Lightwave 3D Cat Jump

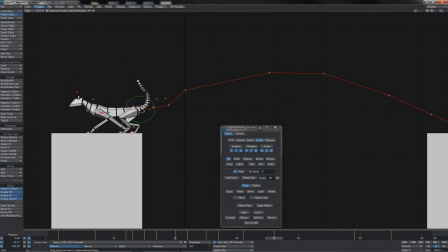(45:32)
So he's sort of, you know, counter bending. You're getting this flip flop between bending over to bending under, or the other way round, however you want to call it. And yes, by this point here, he'll also be, there we go, having a nice smooth arch in his back there.
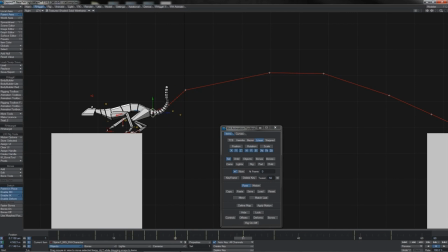(45:50)
Perhaps we should actually dodge it down a little bit here, 31, really to just get the weight sort of slamming in there. Yes, see, now he sort of slinks out of it, which I think is quite appealing.
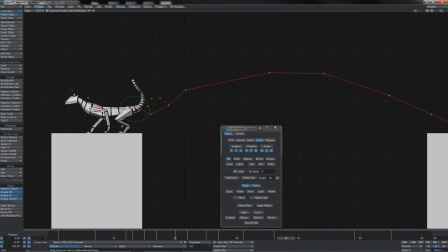(46:06)
I like to counterflex the spine a little bit more there. That's, yeah, starting to look quite nice. And I'm going to put a little overflex here like this, which he then comes back from by, I think, actually this point here.
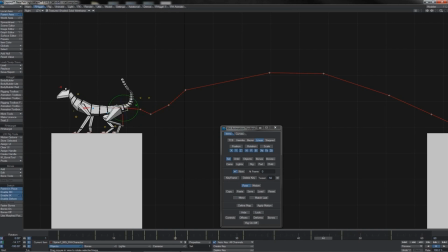(46:27)
So he's reflexed by that point, and is then of course moving into his sitting position. Okay, so we need to work on the timing of how he actually goes into that sit, but that's okay, we can look at that, that's going to be fine. Mainly what I think we really need is just a bit of a hold there,
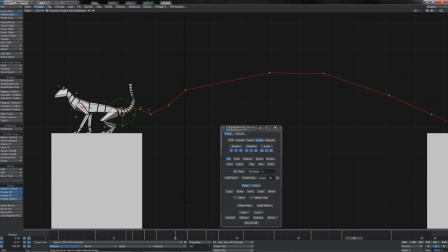(46:46)
so his rear end doesn't start going down so much before his chest moves, which starts moving there. So I'm going to copy that at this point, come out those 2 frames and paste it in,
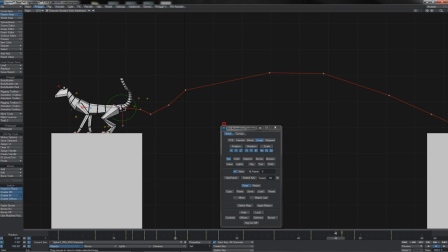(47:01)
and I'll probably also move this one back so that turns into a little 3-frame hold there. I think I'm also going to make a little change to the way his root moves, because at the moment it just sort of pushes forward. What I'm going to do is, as the butt starts to come down there,
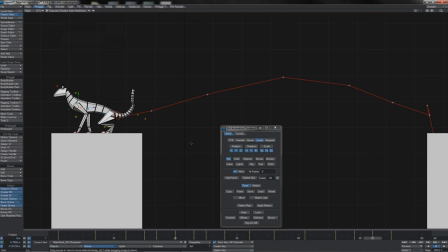(47:17)
we'll have it going forward pretty much as it is, so I'll key it there, but then as the butt comes right the way down, actually just 1 frame after, I'm going to dodge it back slightly like this and go back and get rid of that previous last keyframe.
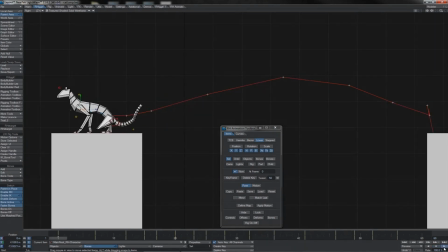(47:37)
Okay, so that's not so bad at all, I don't think. That's reasonably good. It might look looks a little clunky here, but with splining afterwards, I think that might tidy up a fair bit once we actually get into converting that into splines.
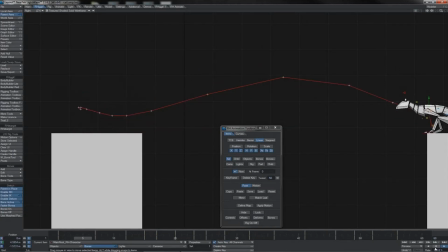(47:56)
And we give it just a little bit of a rest bounce as he comes to rest at the end there. So we'll run with that as we've got it for now. Also, the shoulder lift, the clavicle action, which of course you may remember we did right at the beginning here when he comes down.
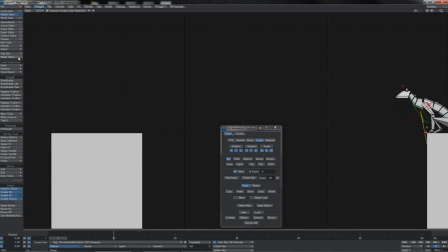(48:15)
What we want to do is, of course, have that at 0 at the beginning there. And let's hold it until frame 3 so he doesn't immediately start to raise his clavicles up. And of course they were coming in by frame 7 there.
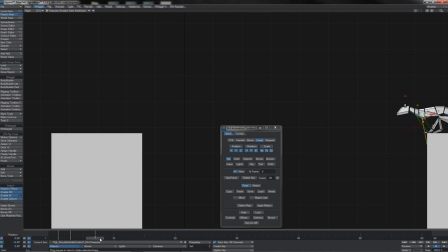(48:34)
Of course we didn't shift those back when we sped up the action of him coming down. So he'll chiefly keep those as they were raised, but then I think at this point in his jump, as he starts and begins to reach forward for his landing, so let's go 1, 2,
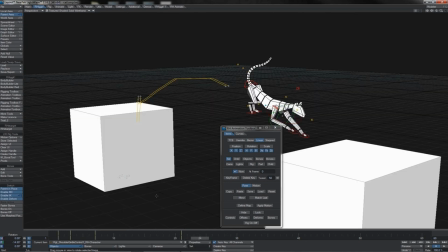(48:53)
3 like this, we're going to start pulling those clavicles down to let his arms,
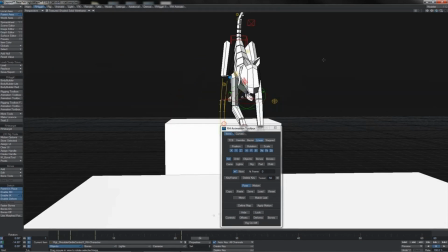(49:01)
you know, reach down. So that can come down like this, and the opposing side of course.
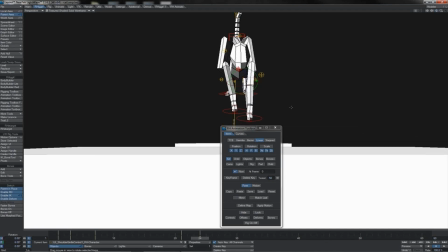(49:11)
So good, we've got that happening there. Then of course he will make contact on this frame,
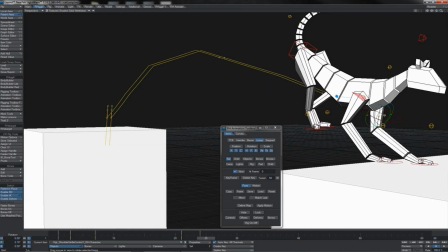(49:19)
so we'll get both of those clavicle controllers and put a hold there. And then 1, 2, 3, let's say,
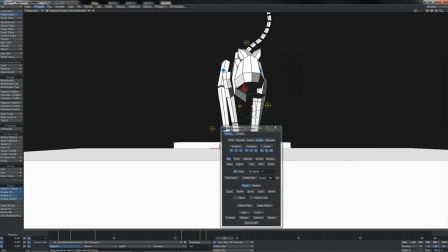(49:26)
we will bring those right back up again so they take the impact and the weight. Cat shoulders do function like shock absorbers. They've got a real level of bounce in them.